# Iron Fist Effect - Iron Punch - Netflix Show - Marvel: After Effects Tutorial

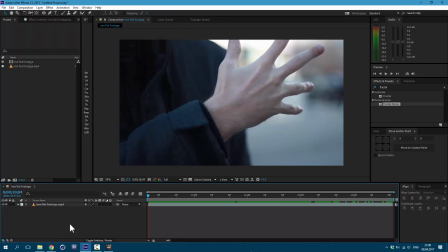[3:24]
now let's go back to after effects create new solid go to layer new
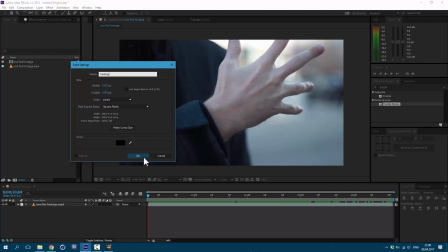[3:29]
solid let's call it tracking and click ok select the solid and press
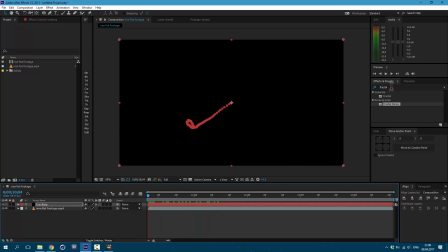[3:34]
ctrl v let's also apply grid effect click and drag on
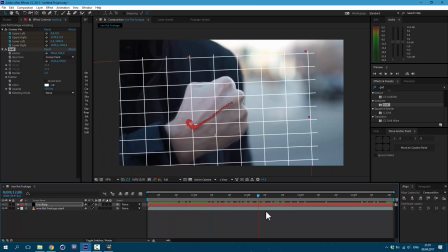[3:38]
this solid here and now we can see that tracking is good let's shut this layer off and let's work with our footage if you shooting your own footage I recommend to have a proper exposure so you must not have these kinds of white
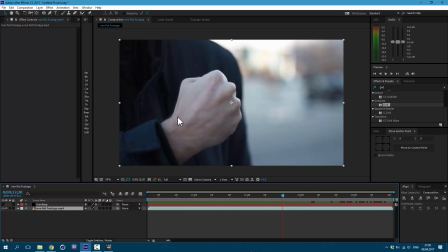[3:52]
spots especially on your hand you need to have as much details on your hand as possible my footage still is pretty bright so let's go to
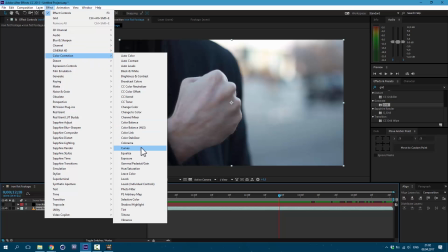[4:00]
effect color correction curves in green channel let's add some green
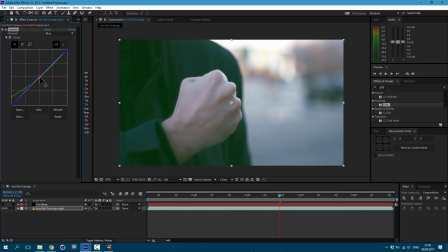[4:05]
and blue channel let's make it a little bit warmer like this and bring up so we would have this kind of color and an RGB channel let's make this s
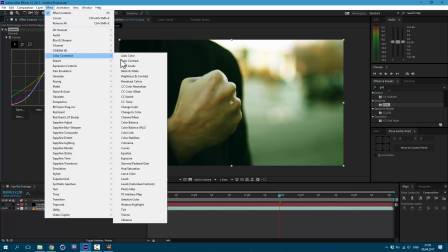[4:15]
shape also let's go to effect color correction curves and make this a
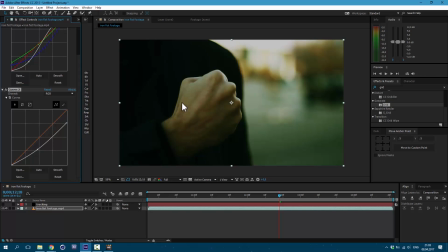[4:20]
lot darker as you know this effect involves some energy which glows in our hand so all scenes should be more darker that we will see this glow much better let's
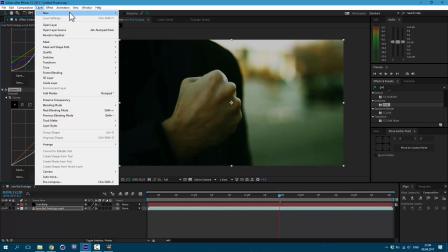[4:29]
also add some vignette go to layer new solid make
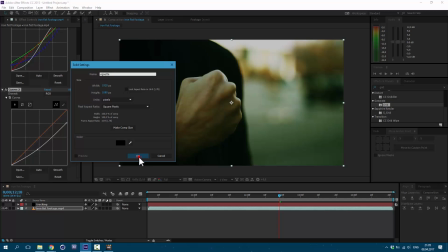[4:34]
it black and let's also call it vignette okay and using this ellipse tool
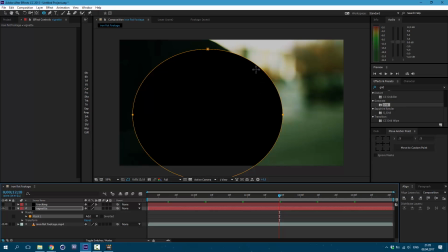[4:38]
let's draw a mask like this so our goal here is select the area where our fist is glowing
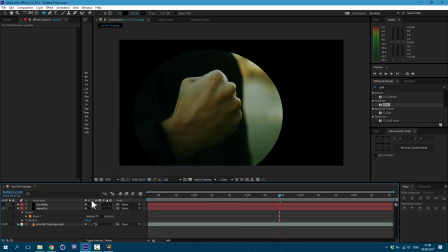[4:45]
then let's change mask mode to subtract and press F on keyboard and set it to about 750
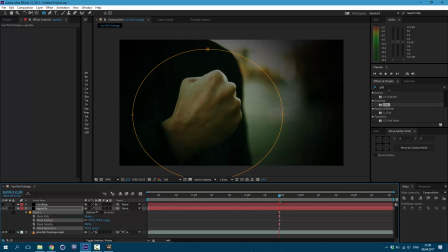[4:52]
let's also open here and play with this expansion to have a better look ok this looks good now press T on keyboard to adjust our intensity so
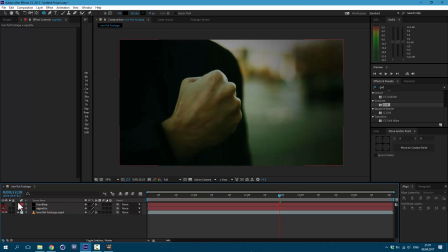[5:03]
now we bring focus of our viewer to our hand now let's create new solid
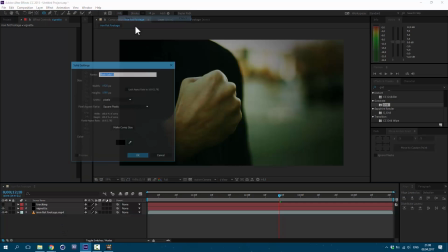[5:08]
go to layer new solid let's call it fractal noise this effect
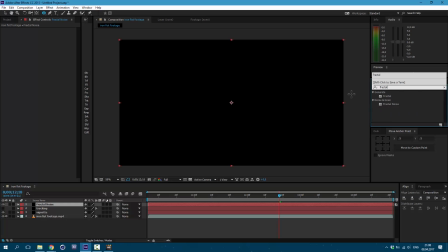[5:13]
we will use ok and here type fractal noise let's
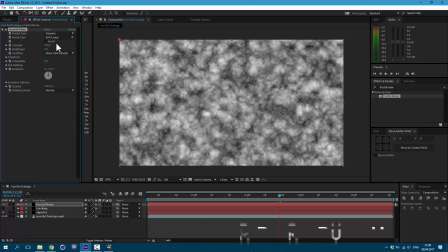[5:20]
change fractal type to dynamic complexity let's set it to 10 and in transform let's change scale to about 250 and let's also animate our evolution press
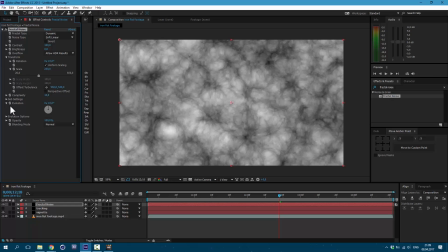[5:33]
alt key on keyboard hold it and then left mouse click on this stopwatch it allows you to
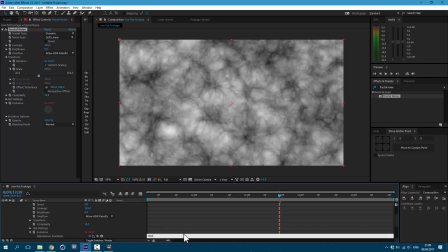[5:39]
write expression here type time multiply 100 and click
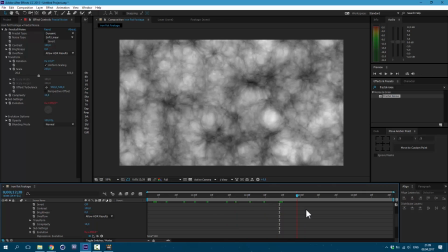[5:44]
anywhere so now we have this kind of animation okay it looks good so this is basically
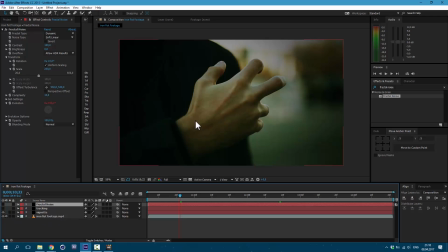[5:50]
energy in our hand and now we need some veins to have here so we would
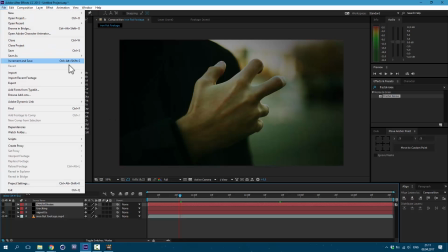[5:55]
see some stuff under our skin go to file import file these two
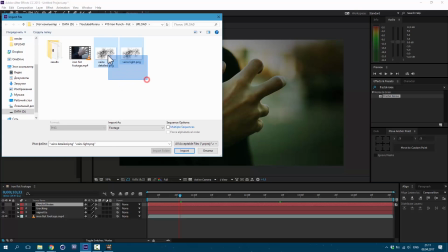[6:00]
images will be in description below let's select both of them and click import and
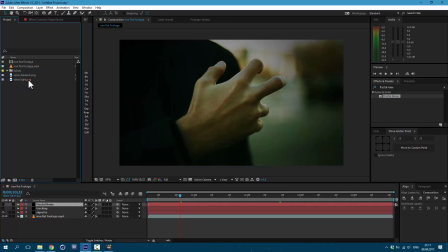[6:05]
now let's drag veins light so here i have some veins
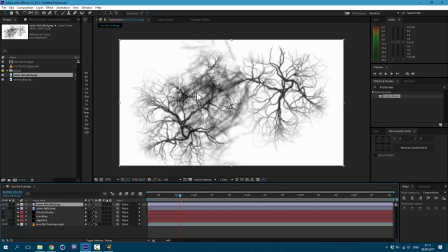[6:10]
and in this picture here if you want to have a lot more veins you can use this image here i will go with veins light let's shut this
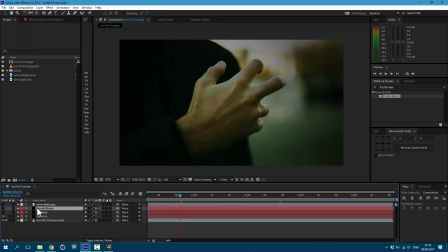[6:19]
layer off and select this fractal noise make sure to select this fractal noise and then select this pen tool here then move your time cursor to this very last frame and select the area where you want to see your energy glow it should look something like this then select this layer press shift
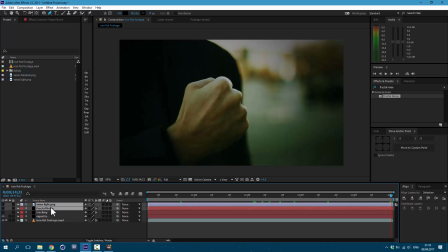[6:38]
on keyboard and select this other one with the veins and go to layer pre-compose
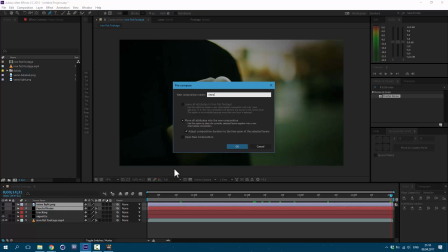[6:43]
let's call it veins so by clicking ok we will make these both layers into one layer
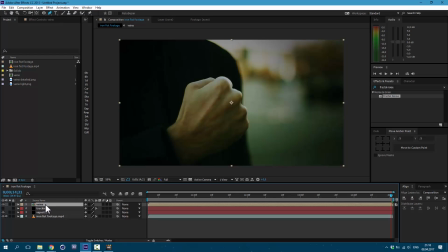[6:50]
as you can see now we have this one layer which called veins if we double click on this layer we will
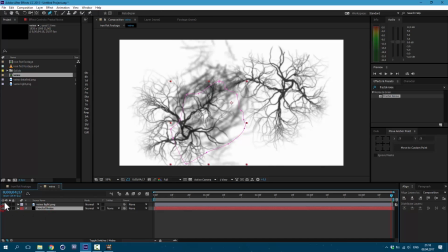[6:56]
see our two layers here let's enable them and now Now select this fractal noise layer, click on toggle switch to see track matte, if you don't see it, and then select here luma matte.
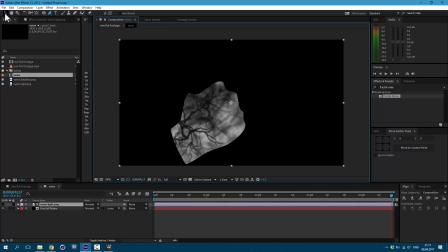[7:08]
So now by selecting this layer here, vanes slide, you can choose this selection tool here, and adjust position of your vanes, as you like. You can also press R on keyboard, and change rotation.